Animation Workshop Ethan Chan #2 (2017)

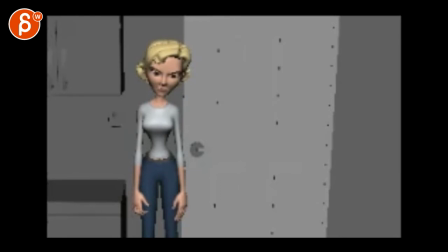I'm trying to get this here.
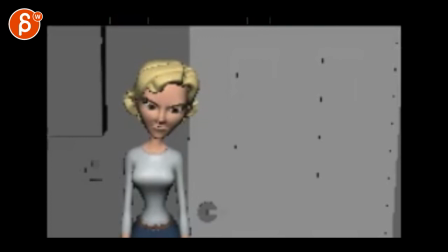Still not big enough. But hold on. I can do something. Live trying while I'm trying not to hit the X button.
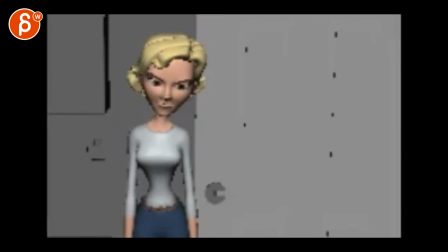Oh, it won't let me make it bigger. Oh, it won't let me. Okay, hold on. Let me try something. Can I interactively make my critique window smaller?
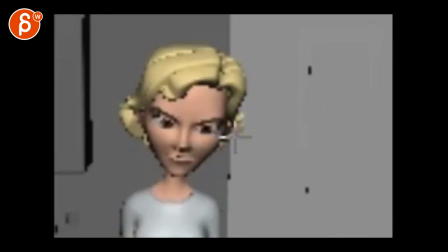Hold on. Boom. How about this? And that would be your framing at the end. So you have your wide shot. You see the guy go away. She closes the door, turns around, starts to slide down, and then cut. And you can almost have like the very last adjustment of her landing,
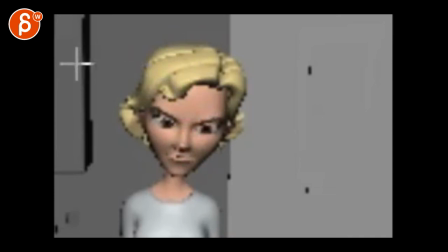landing like coming down to the ground uh in this view so her head could start here and it ends it here right so she just finishes that slide down and then
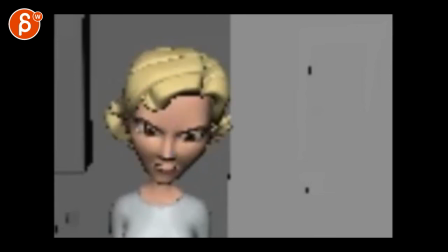that's while she would be like that would be basically
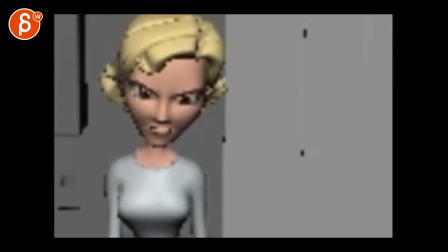that would be the framing probably better right because you always kind of want
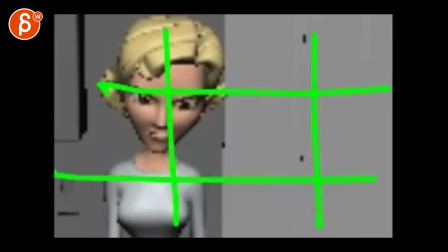a third type framing so even that might be too much she should be probably over here
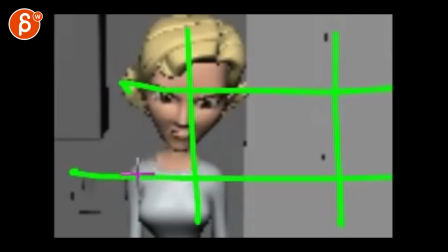ish and then the line is when she's like this her arms would be wrapped around let's go back here right her arms could be like her knees could pop in here she could have her hands around her knees or something hold her knees
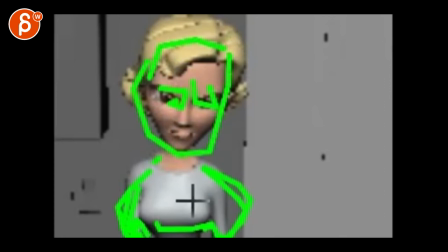and then yeah she would be here and then would be the delivery why can't I find a good man wherever the line is and that would be the close up acting so you have two shots you can show off body mechanics and then you can show off facial stuff if that makes sense that is what I would do
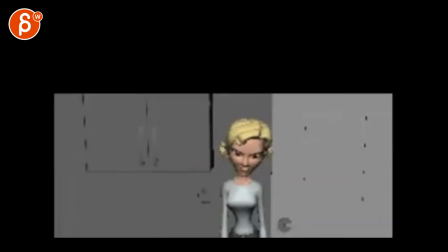because otherwise it's a bit of a waste if I go back and make this a lot smaller
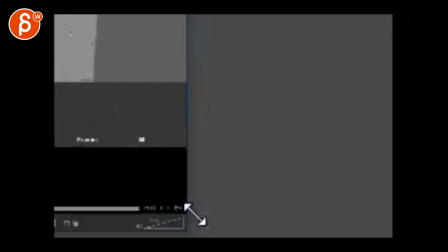this is the craziest readjusted framing critique I've ever done because then once you're here like I said
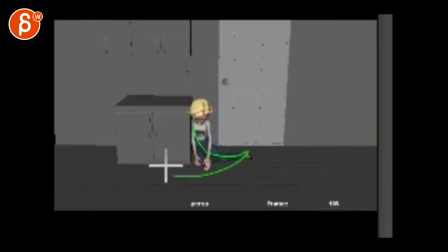we don't see your face, you brought the face down so I'm starting to look everywhere else but not the face because we don't see it so that would be my idea that would be my thought regarding this composition that has, again, so much waste of space.
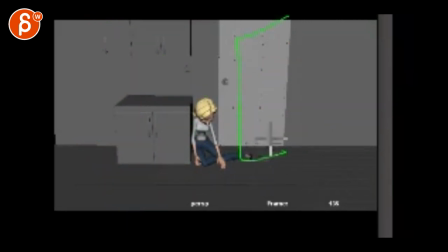But the line is good. So, and I think it would be a cool idea. Subjectively, you can see him walk away one or two steps. She closes the door, turns around, slides down, cuts right when she's done sliding, and then we focus on the close-up, and then she has that line.
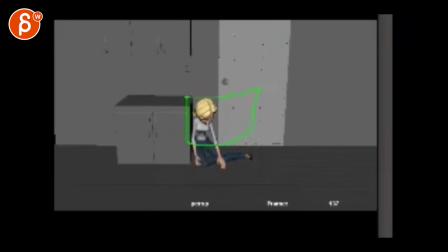Yeah, maybe, maybe not. Let me know. All right. There's an email. You can sign up. You can start whenever you want, you can submit whenever you want, you get 16 submissions. Either way, a like and subscribe would be awesome. All right? Thank you.